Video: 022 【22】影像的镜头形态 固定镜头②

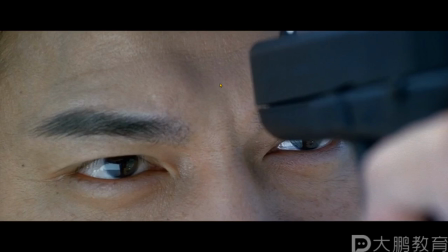好看这里他手举了几次他总用几个警别来描现他抬枪举手的这个状态
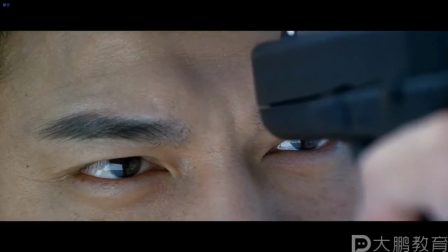一次两次三次四次景别的变化呢是由大到小由大圆景到全景到中近景到特写
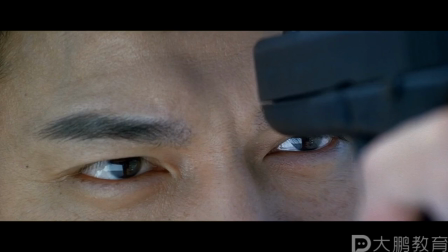一次进行了一个突进的感觉把整体的情绪得到了一个升高和提升所以这手枪举起来的一个瞬间整个画面的紧张的那种氛围也是因为一下子的景别的变化
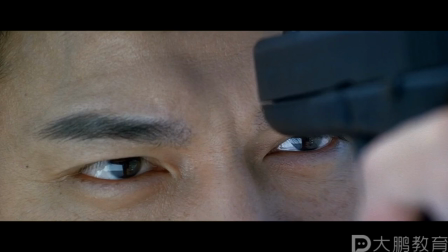全部的都提升上去了那种紧张感一下子就营造出来了并且呢来回的把枪抬枪的动势举枪瞄准的这个状态来回的剪辑来回的强调也是为了表现当前这个动作的重要性
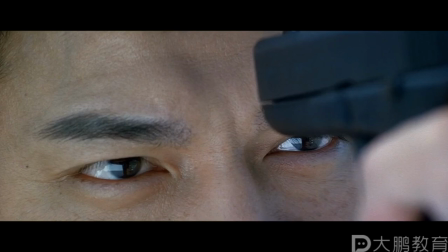好这里就是三分之二剪辑法主要的作用呢
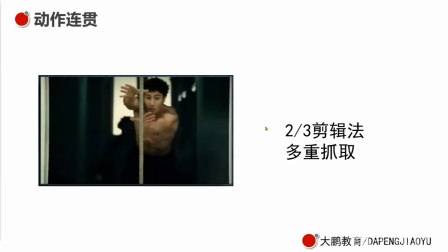是强调下面再看一个啊再看一个三分之一剪辑法
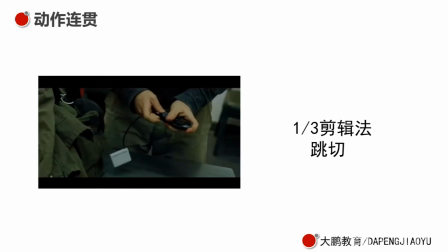三分之一剪辑法呢它是在900代末20年之后呢才出现了一个新的动作组结方式它的剪辑规律啊是这样的就是再拿CSD来举个例子哈
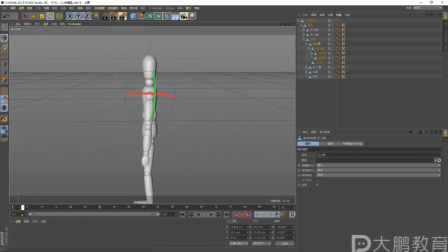比如说我们现在做的是一个由上到由下到上的一个转变对不对它可能的第一个镜头呢是手臂举到了大概45度30度的一个位置啊大概到这儿接着的话
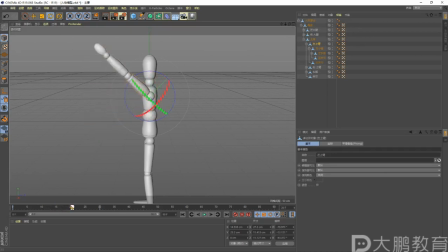下面到下一个镜头手就已经举到了120度的位置接着往上举他把中间这一块给他剪切掉了这个就是三分之一剪击法180度他给他除以了个三
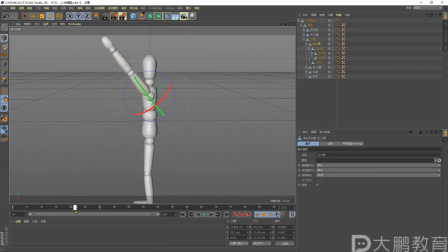原本是60度60度到120这个部分剪掉然后120到180这个部分继续保留那这样做有什么好处吗就说在这里呢它的一个主要的作用呢
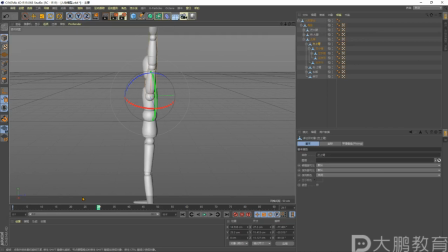就是节省时间加快信息的表达换个说法就是原本三秒钟的一个运动时间我们中间呢给它省去了一秒钟节省了一个动作时间加快动作的节奏不是只有开头和结尾啊
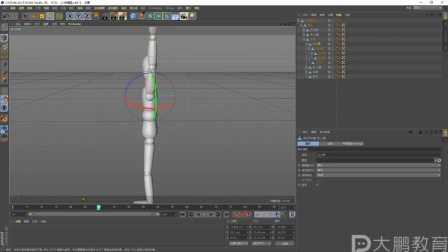它只是把中间的那些重不能说重复吧中间的一些动作呢给它省略掉在不影响整个画面的一个最终叙事的情况下省略掉同样呢加快我们的信息传递保证故事的完整性这是三分之一剪辑法的一个用处
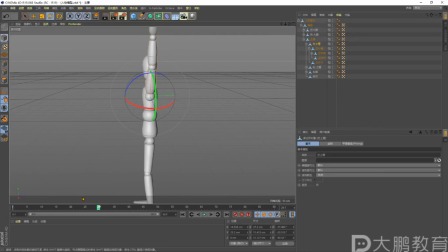主要的作用它就是为了提高片子的一个耽误时间的信息量就原本情况下我是用三秒钟来表现一个举手后面呢我用两秒钟来表现举手了同样的动作我用的时间变少了那我得到的信息量呢就单位时间内就一秒钟的信息量肯定是增多的
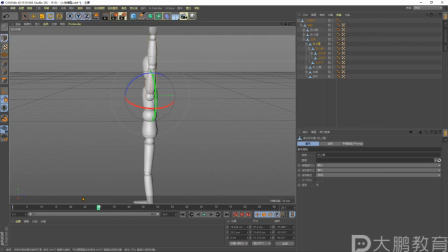换句话说我抬手一次三秒钟我一分钟抬这个二十次对吧然后我把抬手的节奏加快了我一分钟抬三十次那这个时候是不是信息量也增多了明白他的意思吧
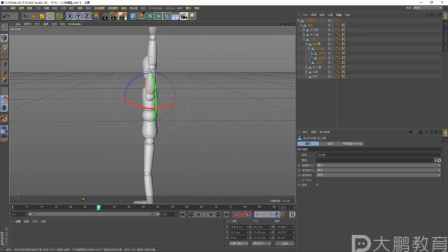那为什么在00年后啊就是经常会用到这种三分之一剪辑法呢他就是由于观众也就是观看者他对于片子的叙述节奏越来越快了因此呢我们单路时间的信息量就要增加
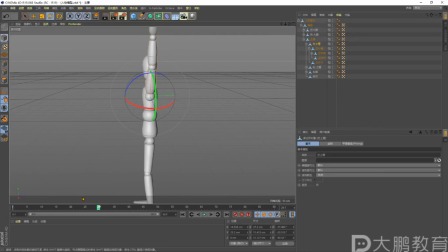所以才产生这种三分之一剪辑法的这样一种动作连贯的表达方式再来看一个片段这个是叠影重重里的一个片段